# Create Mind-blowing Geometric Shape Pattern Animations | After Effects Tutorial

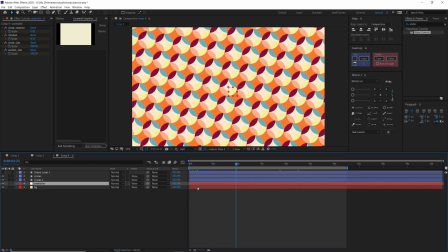And now I would even offset the animation,
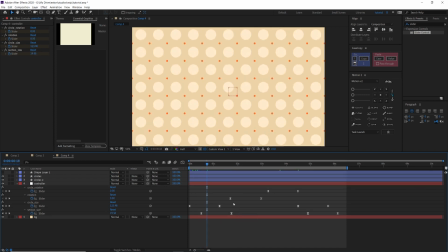the in animation of the orange circles a bit more, just because it adds more weight to the orange circles. It makes them more important.
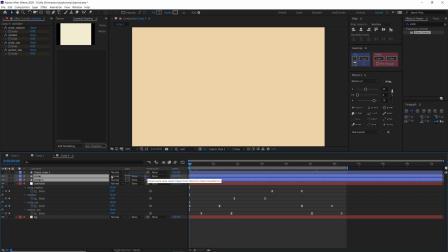One last step would be to select those circles and make them actually dependent on this controller, and then I can even animate the scale. For example, we can start with 140%,
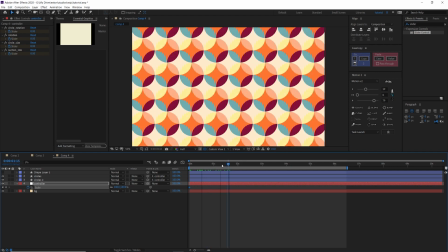so it's kind of zoomed in, and then it zooms out until the circles are filled to
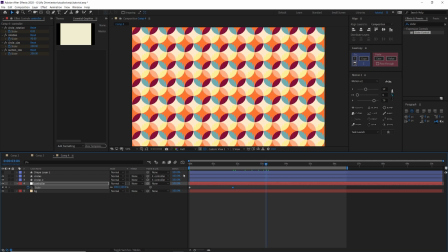100%, and then when it rotates, it zooms in again to maybe 130,
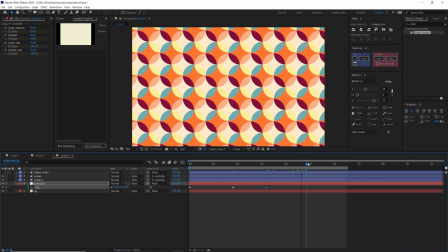and then it zooms out again when they disappear.
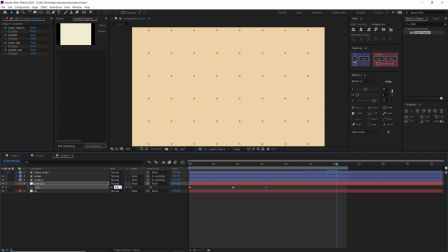Okay, so this is going to be maybe 90 even.
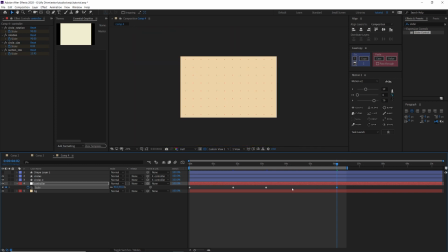We can do that because there's more circles out of the bounds because we added 13 repetitions to the repeater.
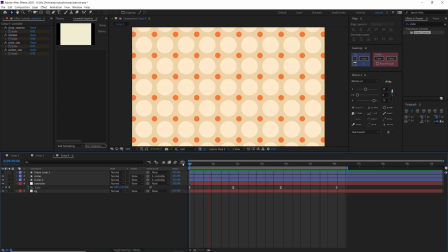I'm going to ease those keyframes. Yeah, it looks even a lot more dynamic than it did before. And now, thank you for watching, and please let me know if there was anything new that you learned in this tutorial by leaving a like or commenting down below. And yeah, just experiment with all those keyframes and the new stuff that you learned today, and mention me somewhere on Twitter, Instagram, or YouTube, because I'm really curious what you come up with. And of course, stay tuned, subscribe for the next episode where we're going to create those really
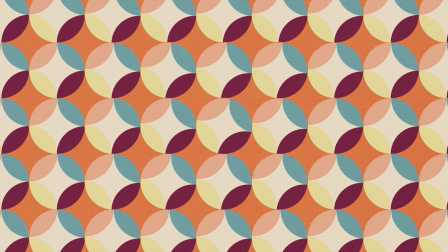mind-bending delayed repeater effects with a lot of expressions and new techniques. So peace and ciao.